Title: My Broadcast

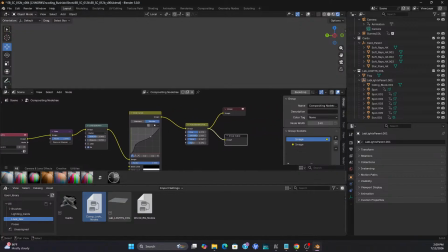20:46 The only couple of things with this particular setup when you bring it in nodes like that, they're not automatically set up to a viewer in the compositing node.
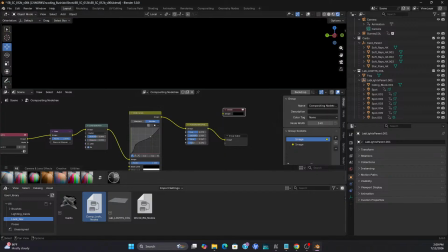20:54 So that control shift to a viewer, and then
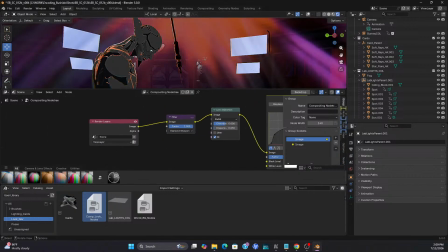21:00 you have to reset to your resident scene. So that starts us off, right?
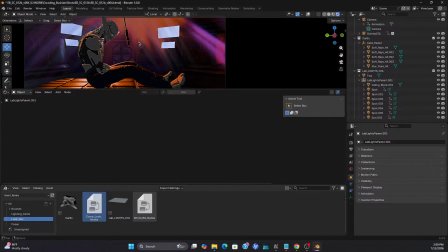21:08 Now the last thing to get to here in the shader editor is to add the world nodes. Now I had a lot of these already set up too. You can see that just like the other stuff in the look dev department, they weren't contributing much.
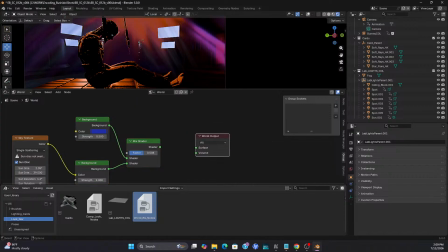21:24 So I did the same thing here. You know, I look dev that one scene, saved out the nodes, and here we go.
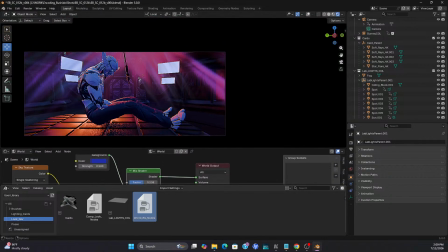21:31 So this was pretty much the lighting starting point. Actually, let me just bury that.
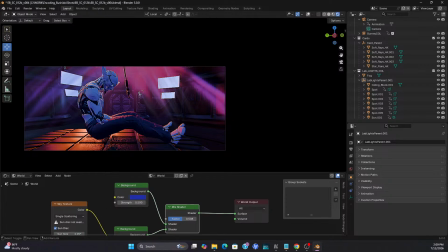21:38 By the way, if anybody from Blender, you know, gets a listen to this, thank goodness for this feature.
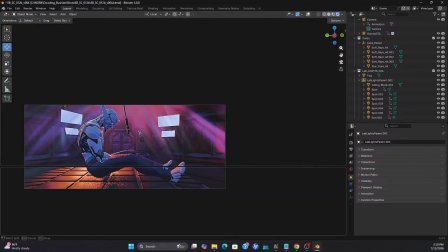21:44 I love that. I just have to say that. Yeah, I'm gonna champion Blender for as long as I can, you know.
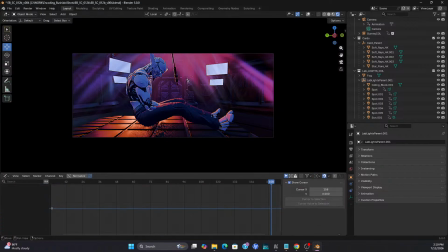21:51 I know all the Maya snobs are, you know, killing me right now. It's cool, dude. You know, whatever you want to play with is whatever you want to play with. Choose your own toys, right?
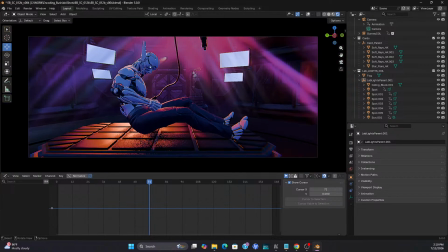22:03 So you can tell there's already substantial differences between this file and the other file, but
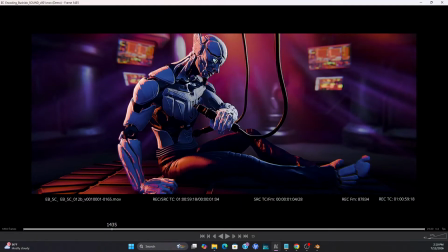22:10 you know, it's just the basic look. You jump in, drop all your nodes, and you're ready to start playing around.
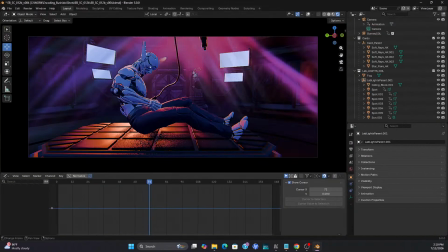22:17 You know, it didn't take too long, you know, to get, you know, to one look or the other. I can actually maybe just crank up some nodes there and get a little smoother shadows.
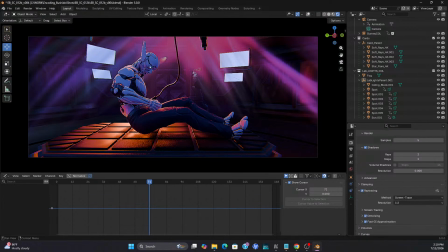22:30 I did reset a lot of this ray tracing stuff, which is, you know, between screen trace and light probe. Really, the only difference there to me was whether or not something passed in front of the character, which would, you know, cause that, you know,
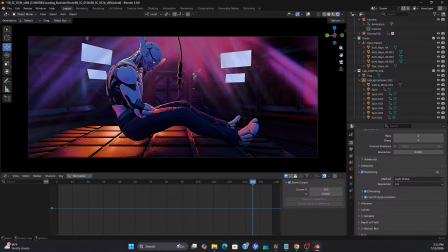22:47 what would they call it? Just shadowing or vignetting, you know, because it's all screen based, tracing of the shadows and whatnot. But I've been changing that to ambient occlusion, the fast GI approximation.
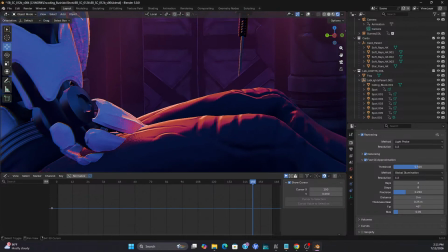23:04 Now, I really like stuff like this. You know, it's overdone here, sure. And I know a lot of CG snobs, to tell you the truth. So am I. I'm a CG snob, you know, whatever. But that happens a lot, and I love that look.
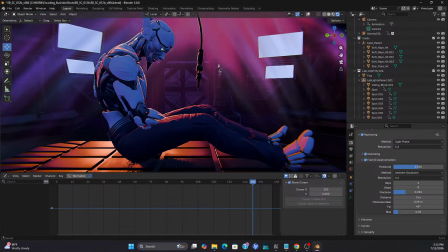23:21 But I want this to be a little more bleak, you know, on the character, so you can see especially what it does to his face.
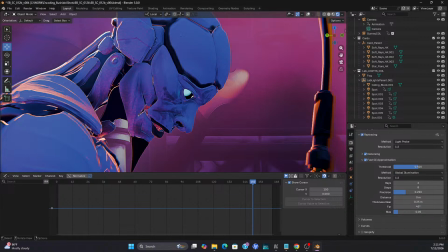23:29 You know, it's very grim, you know. And the approximation of global illumination is a little too pretty, I think.
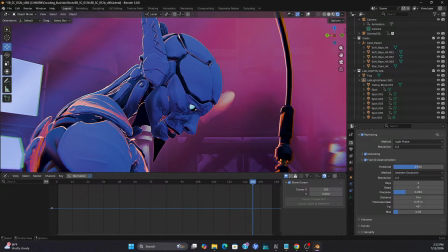23:40 But you know, that's just personal taste. I like the look of raw ambient occlusion.
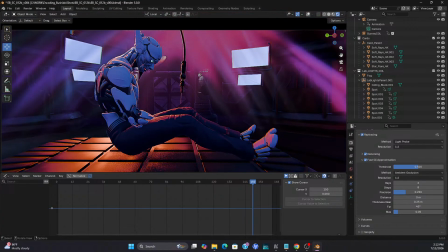23:46 I think it's a very very sci-fi looking look, to tell you the truth.
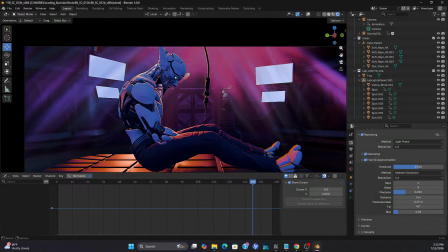23:51 Uh, but yeah, that's been the way look development occurred, you know, on this project, which is a big step. Now, I had spent, you know, like it should be.
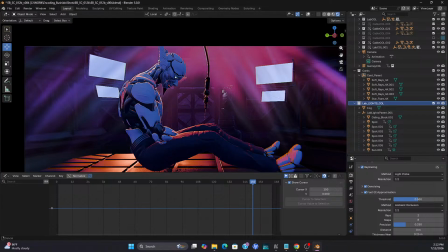24:05 I spent most of the time in story, you know, making sure, you know, the animation was telling the story,
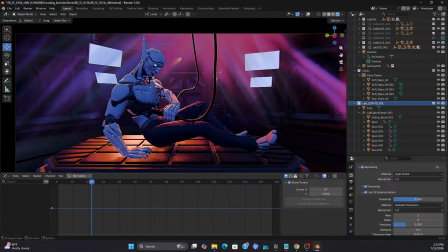24:12 that, you know, the camera angles were chosen, you know, for you know, for that purpose, and all the lighting and stuff. Yeah, it contributes tons, but I, you know, I've spent a lot of time.
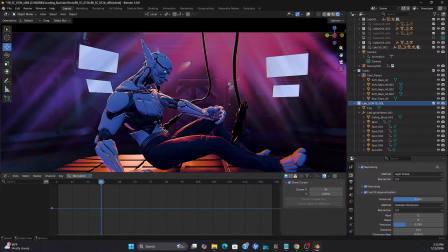24:27 I think when you spend most of your time composing a scene, you know, lighting is just icing on the cake.
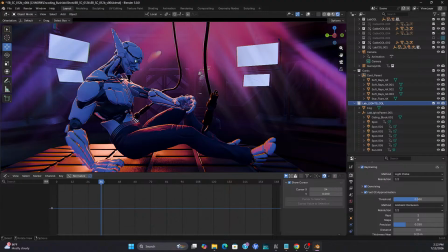24:34 So, you know, this whole look development pass needed to be like so much of production and workflows and stuff like that. It had to be really streamlined. And you can see that I can tell you that actually I got through lighting.
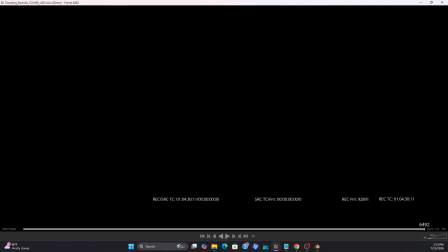24:49 Now this is, you check the runtime on this. That's 6,000 frames.